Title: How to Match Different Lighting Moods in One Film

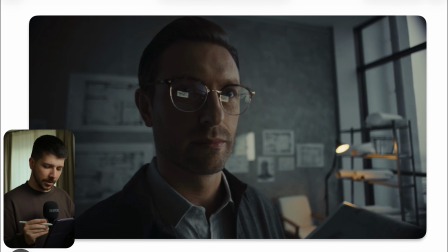(8:05)
As you can see, the whole image is very cold, but we have this little warm touch in the background. It really complements nicely with the skin color. And again, nice, simple, grayish, orange teal look.
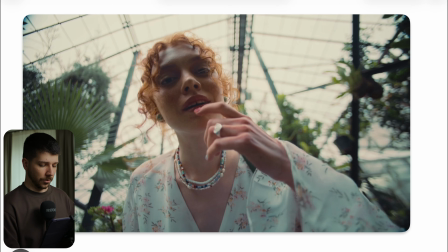(8:18)
We love it. So now we are on this part of the commercial, and now totally different look. Now our saturation gone a little bit up. The whole exposure is very bright. We have a person with red hair, green colors, so everything changed a lot.
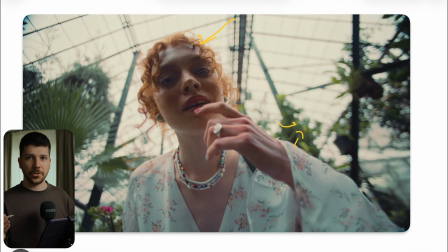(8:33)
But why do the shots fit in a commercial? Nevertheless, the reason for it doesn't matter. You can do in a commercial whatever you want, because still they use the same lenses, they use the same camera, so the whole overall image language is the same.
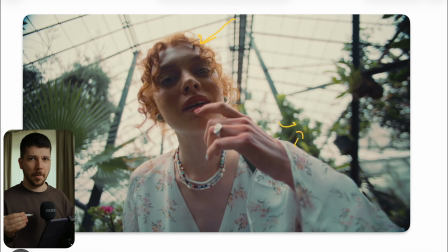(8:49)
So we know the same aspect ratio and blah, blah, blah. So the shots feel the same, use the film stock. So this is something you can do. Then when your contrast is on your black point and white point is in every shot the same, everything feels in the core of everything pretty similar. But the message I want to give you it doesn't matter.
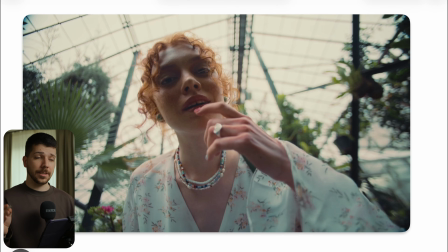(9:08)
You can change in between shots in 9:16, 16:9, 3:2:5:1. I change the lenses, everything. It doesn't matter, because every scene also has a different mood. And when this scene serves the mood better with a different aspect ratio or different colors or different blah,
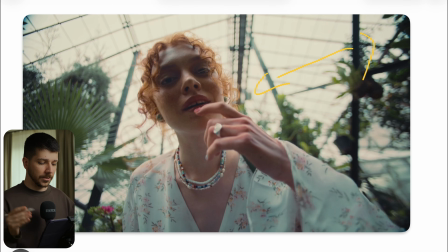(9:28)
blah, blah, you can do it, because this is not a formula. You're not doing a cake where when you add too much eggs or something like that it goes bad. No, when every part of it is done perfectly by itself, it still works.
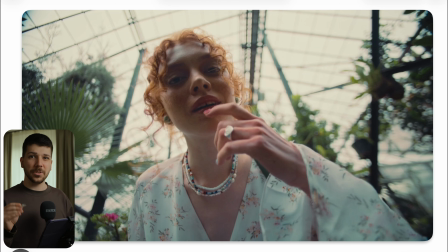(9:42)
To create a scene like this, they still use pretty much the same rules than we've done before. Expose for the highlights. In a location like this, when you have huge dynamic range, it really looks professional and rich and cinematic,
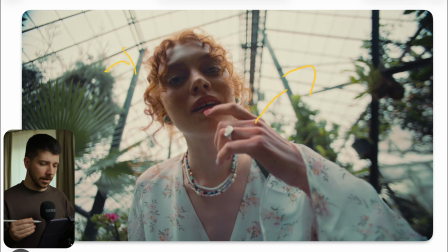(9:57)
because we're going here a little bit for this more vintage analog look, also with the color palette. Everything is more saturated, but it's pretty much low in saturation in the whole image. And we get our colors back, even though the color grading saturation is so low, just because there are colors.
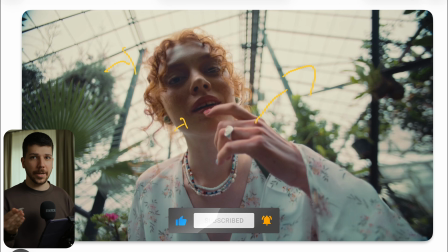(10:15)
People forget you don't only use saturation to determine how much color something you have.
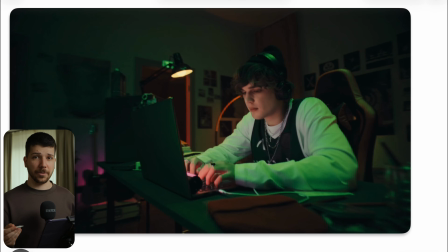(10:21)
You need actually have colors also in your image. This shot from a commercial also has nothing to do with the shots before. The only same thing is they use the same practical light, but that's it. But this shot also works because we use the right mood for the situation.
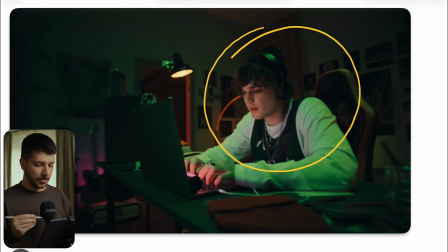(10:37)
Again, we have this kid sitting in front of his laptop. It's more like a gaming-like situation. A lot of people, I don't know why, associate gaming with green and purple light. You have to look for it when you see something that relates to gaming and someone sitting in their room playing something.
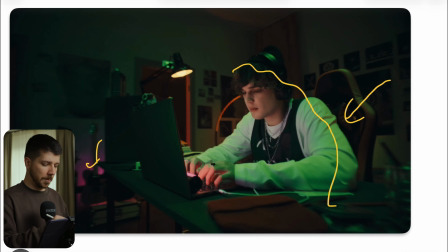(10:54)
It's always big green backlight and some purple highlights everywhere. But it's fine. It's a mood. It's something that we set up some time ago, and now everyone goes with it, and it's fine. But here, lighting, pretty easy to do. Here on the corner, you can do something like an F22X again with a grid.
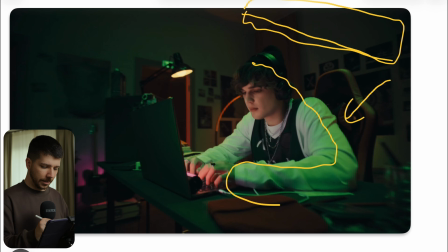(11:12)
Put it on green. Nice key light. Perfect. Then here, put your softest small light that you have. Can use an MC with a softbox in front of it and just blast the light into his face. Practical here. And then here and there a little bit ambience. As you can see, the laptop still is a little bit green.
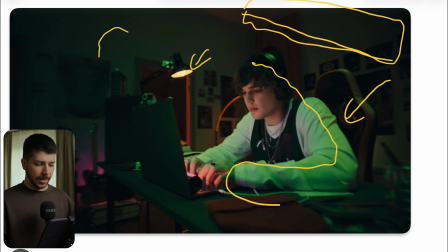(11:32)
The wall is a little bit green. So that means there's probably another green light that's maybe hitting the ceiling or hitting the wall and a butterfly, that everything just get a nice green tint over the whole image. So if you enjoyed this video, I would really appreciate subscription from you. My name is Marco Bagnoli, and see you next time.